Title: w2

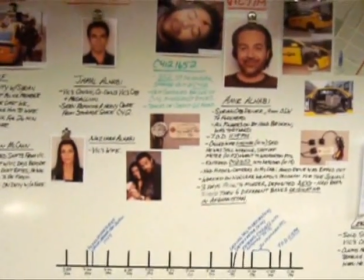[0:10]
probably noticed the large, dry erase boards where Beckett, Castle, and the gang huddle around to look at the facts involved in their latest homicide case.
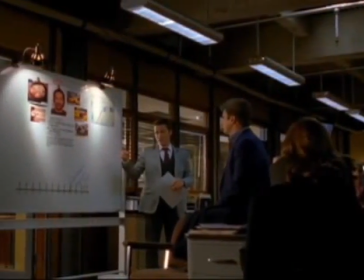[0:18]
What you may not know is that while the cast writes and arranges the boards in the episode,
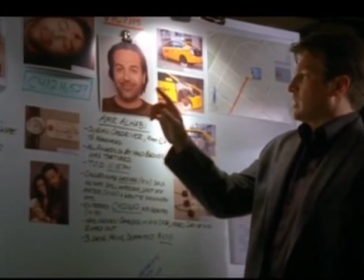[0:23]
they are actually meticulously designed and written up by assistant property master Curt DePhillips.
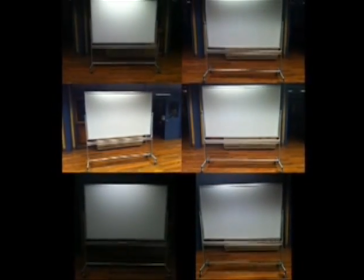[0:30]
On the set of Castle, there are a total of 6 double-sided dry erase boards, which gives us 12 murder board surfaces to use.
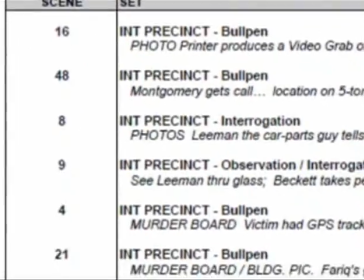[0:38]
And we'll need them all because we rarely shoot scenes in order, so it's important to have that scene's murder board ready to go at all times.
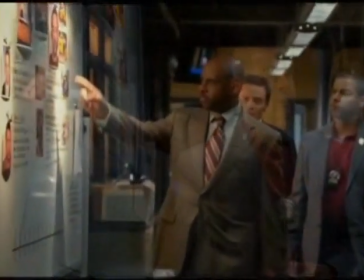[0:47]
Almost every time you see a murder board in an episode, it's a completely different board.
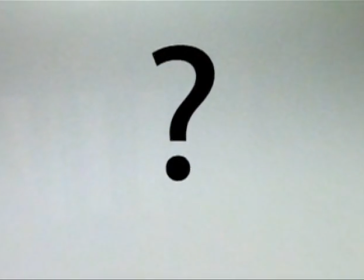[0:53]
But how do these boards come to be? What really goes into making them?
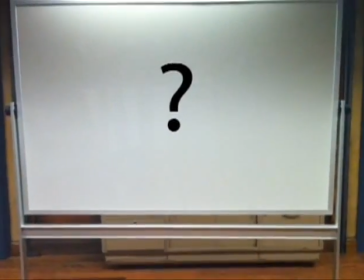[0:58]
No one can explain it better than the man himself, Curt DePhillips.
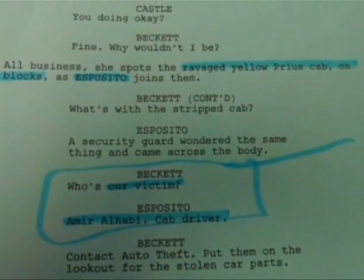[1:03]
The first thing I do is read the script, highlighting any names, times, photos, and important facts relevant to the case.
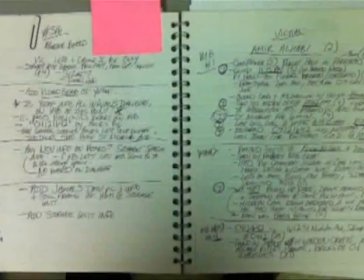[1:11]
Next, in a notebook, I write out all of the information about the victim, suspects, people of interest, and facts.
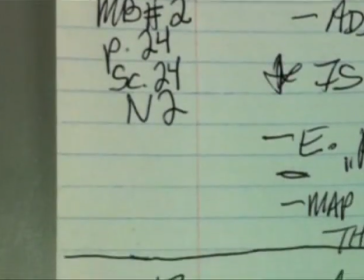[1:16]
I include the script page number after each detail to help me determine which murder board this information should appear on.
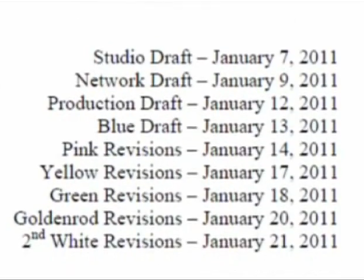[1:23]
New versions of the script come out regularly, and I often have to recheck my notes to update changes in character names, locations, or other facts.
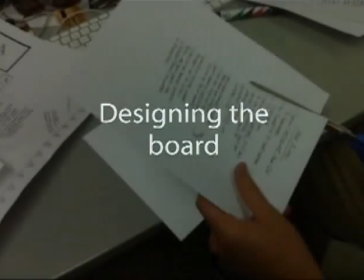[1:31]
I make photocopies of these notes and then arrange them onto 11 by 17 paper mock-ups.
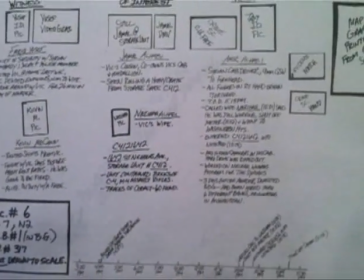[1:36]
This is where my script notes become particularly useful. If the script says, Castle looks at the timeline, I need to make sure that it's there.
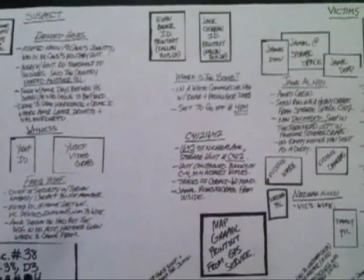[1:43]
I do my best to ensure the layout is visually interesting so the characters can react to important information at eye level,
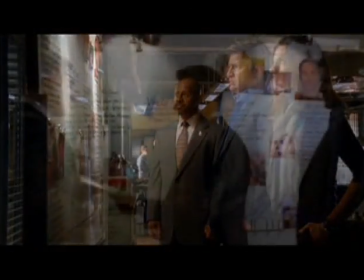[1:49]
because it tends to look better on camera than a shot of them looking down to read a note.
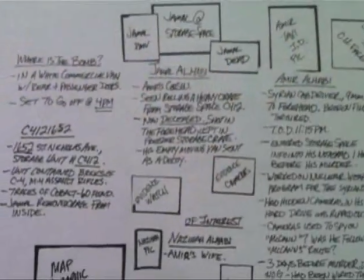[1:53]
Once I'm satisfied with my layout, I present it to the writer and director of the episode for input and suggestions.
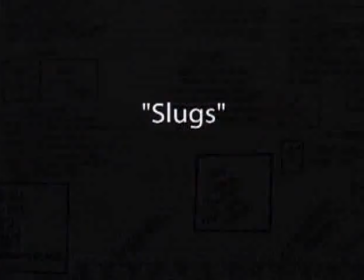[2:00]
Once I get their approval, I am ready to write up the boards.
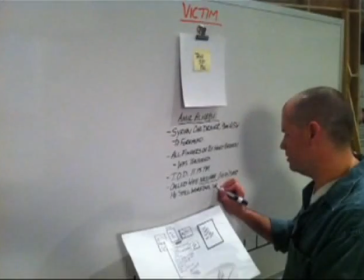[2:03]
However, since I often start writing out the boards before the episode starts shooting, I don't have any pictures to put up.
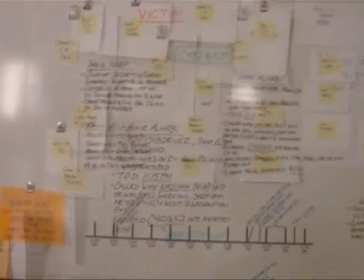[2:09]
To compensate for this, I use placeholders, or slugs, to indicate where photos and information would go and their approximate size.
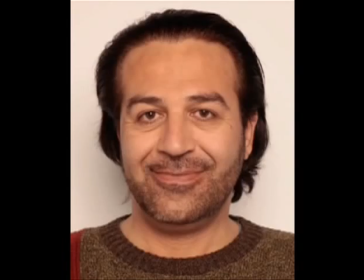[2:16]
On the first day of shooting, stills are taken of all the actors representing the victim, suspects, and evidence.
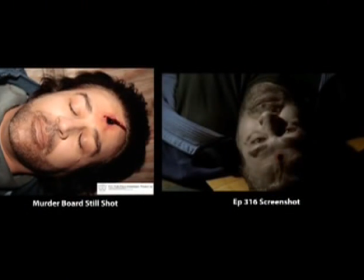[2:22]
This requires coordination with all departments to make sure things like dead body stills match the dead body that will eventually be shot in the episode.
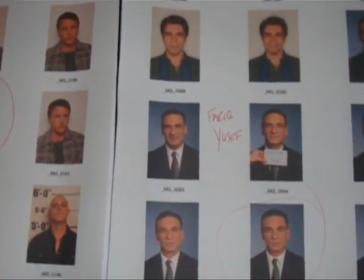[2:30]
Dozens of pages of proofs are printed and selected and approved by the writer and director.
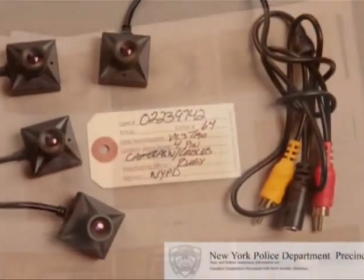[2:35]
Once the choices have been made, graphics are created and added to the photos showing that it's part of NYPD evidence,
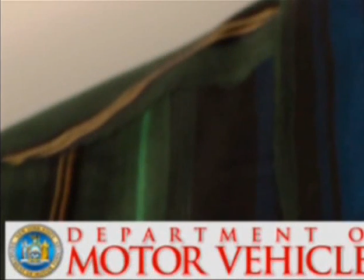[2:42]
or to show episode-specific company or organization logos. Once I have printed the pictures and graphics, the murder boards come to life, so to speak,
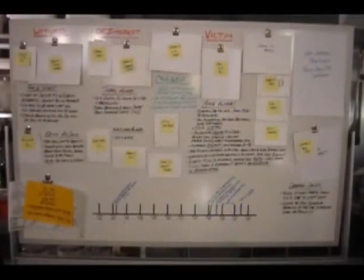[2:50]
visually showcasing the elements of the case as opposed to just telling the story through handwritten data.
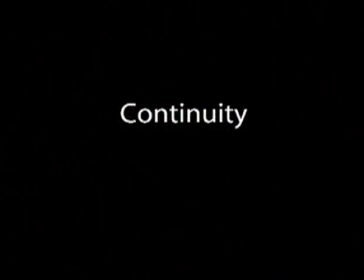[2:55]
I take close-up camera shots of everything that appears on the board.
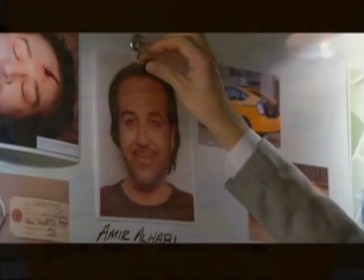[2:59]
If the actors need to write on the board or change anything during the scene, this is helpful in restoring the board back to its original state.
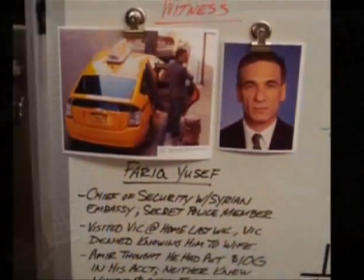[3:05]
I don't erase anything until after the episode airs, just in case they need to do any reshoots.
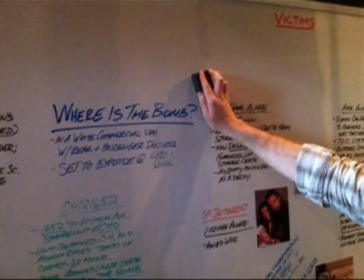[3:10]
Now that our two-parter has aired, I can retire these boards and get prepped for the next one. I am Curt, the man behind the murder boards.